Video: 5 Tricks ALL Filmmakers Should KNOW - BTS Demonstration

What's up, guys? In today's video, I want to show you 5 things that will instantly up your video game. As beginners, these things can often be overlooked, but once you know them, it's going to be so obvious to you. I'm going to share these with you and save you guys all of the headaches that I had to go through. So let's get into the first tip.
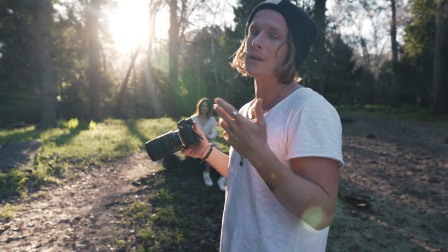[0:18]
For tip 1, I want to talk to you a little bit about something that can just help improve your framing.
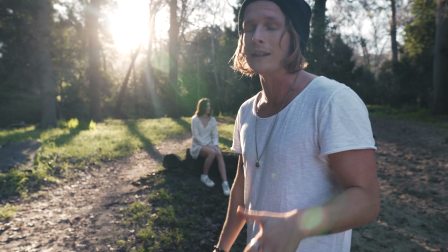[0:23]
If you're ever shooting a shot and you feel like it might be a little bit boring, this simple trick is going to help you to make that shot a little bit more interesting almost every single time.
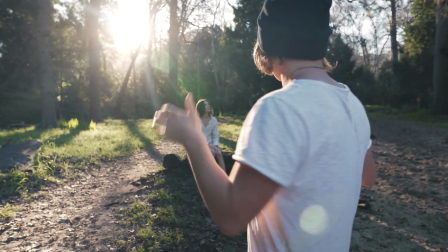[0:31]
So check this out. What we're going to be doing is, if we're ever looking at something and it's looking a little bit boring,
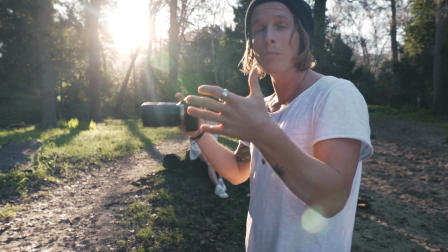[0:37]
what you want to try to do is just fill the frame with more of what you like in that particular frame.
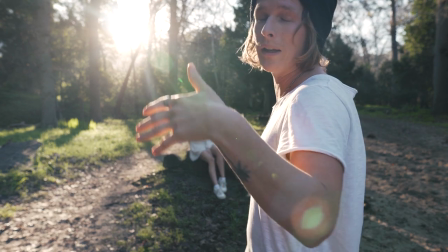[0:43]
So oftentimes we can be filming a shot that's quite a big wide shot and pan is going to be off there in the distance,
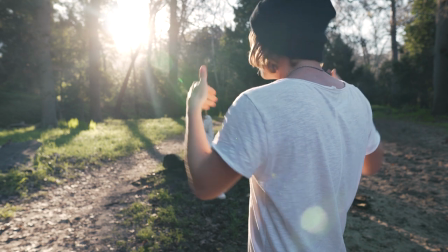[0:50]
and what we can do to make that a little bit more interesting is just to move in closer and really fill that frame with our subject,
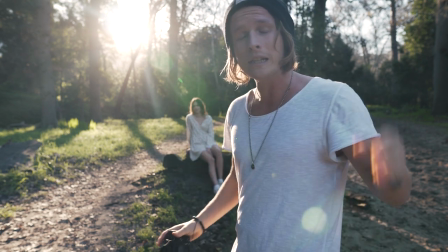[0:56]
which is going to be Hannah. This doesn't apply every time,
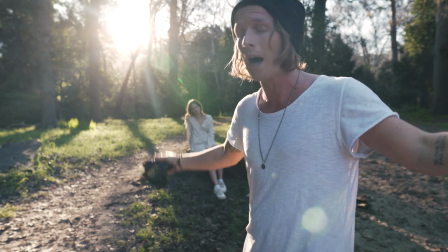[0:59]
and there are situations where you might want to be filming a big wide frame for an establishing shot or something like that, for example,
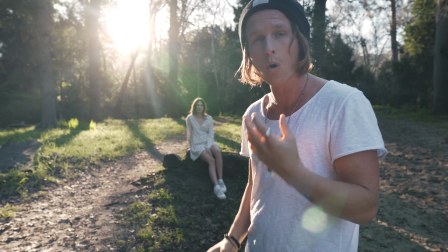[1:06]
but for the most part, by filling that frame more with the subject and more with the thing that you like in that frame,
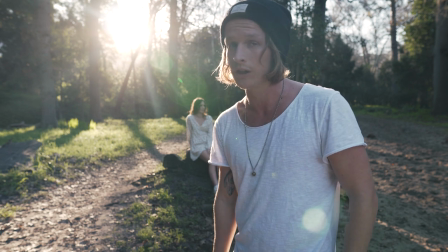[1:12]
it's going to make for a much more interesting shot. So let me demo this a little bit over here for you guys.
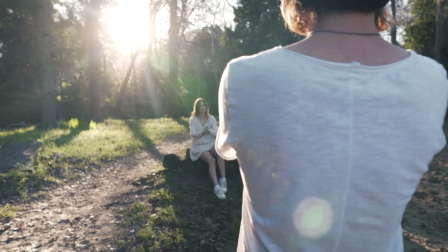[1:18]
The first shot that we're going to be getting is this big wide shot of Hannah, and this is looking really nice, and it's actually a completely fine shot.
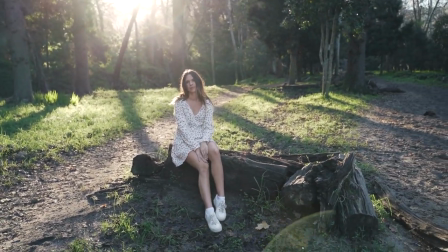[1:26]
You could definitely shoot a shot like this and I'd be happy with it. And we got some nice golden light coming in from behind her.
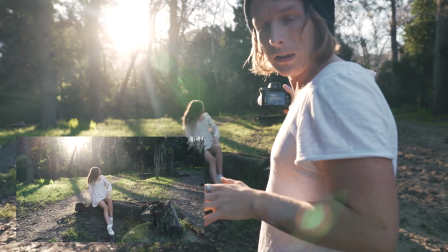[1:33]
This is pretty cool, but if we wanted to make this shot a little bit more interesting and we thought this wasn't necessarily the best shot,
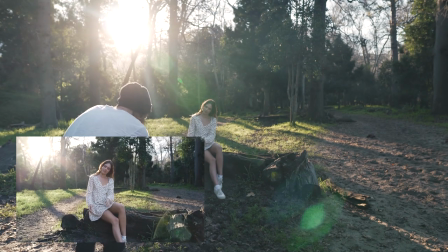[1:40]
what we could do is come in way closer to something like this.
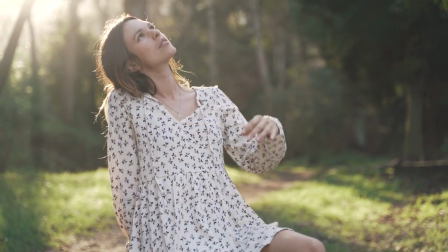[1:47]
And you can see now, by just filling that frame with Hannah being our subject, it makes it a lot more interesting.
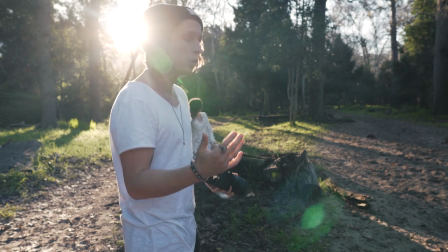[1:57]
A lot of the time, if you guys have a really big wide establishing shot, the viewer or the person looking at the footage isn't really sure where they should be looking,
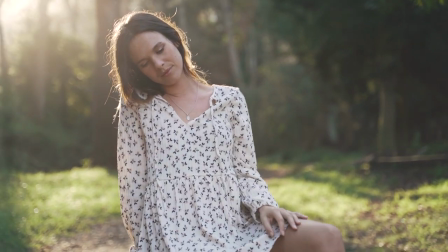[2:04]
and by just bringing everything in a lot closer and really filling that frame up with what you think is important in that
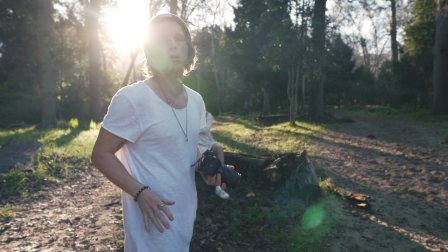[2:11]
frame makes it easier for the viewer to know where they're supposed to look and what to digest in that particular shot.
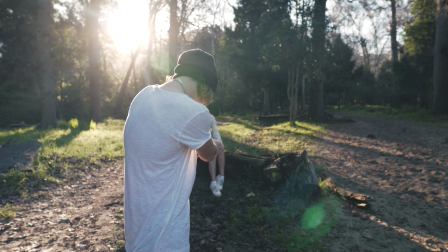[2:16]
So this ends up working really well, and it's an easy way to like just improve that shot. The next thing that I want to talk to you guys about is music and using the right music for your videos. Music is such an important part when it comes to making videos, and having good music can make average footage look much better, and even worse, bad music can make really nice footage look average. So it's super important that you guys manage to pick the right music for that particular video, and it's important that you guys have high quality music for your videos. Picking the different vibes of music are vital to tell the story that you're trying to convey in that particular video.
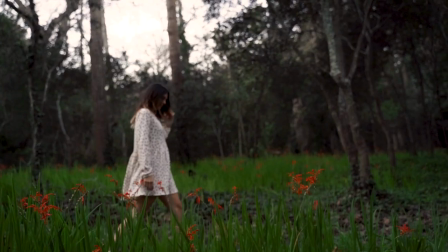[2:55]
For example, if you take this simple shot of Hannah walking here in this forest,
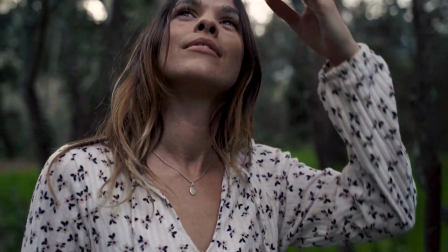[2:59]
if we were to throw some really cheesy music on it, for example, it's not gonna look right. It's gonna look a bit silly and like maybe we're joking about. It's gonna have a completely different vibe.
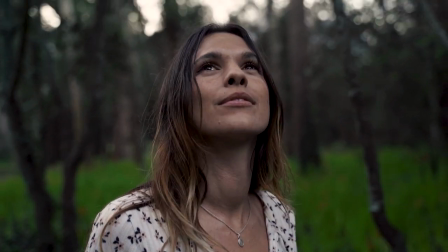Likewise, if we were to throw a super intense hardcore track behind it, it just wouldn't fit it either, and there would be some sort of disconnect between the video footage and the track that's playing behind.
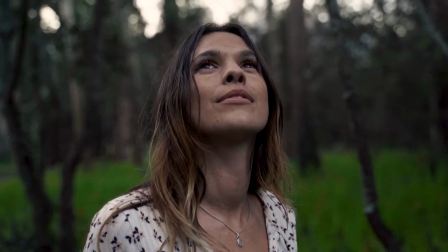It completely changes how your footage is perceived by the viewer, and it's really important that you guys figure out the right vibe for that particular scene that you're trying to find a track for. As well as making sure that you guys have the right vibe of music, it's also really important that you guys have high quality music for your video, which is why I want to talk to you guys a little bit about the sponsor of today's video, which is Licked.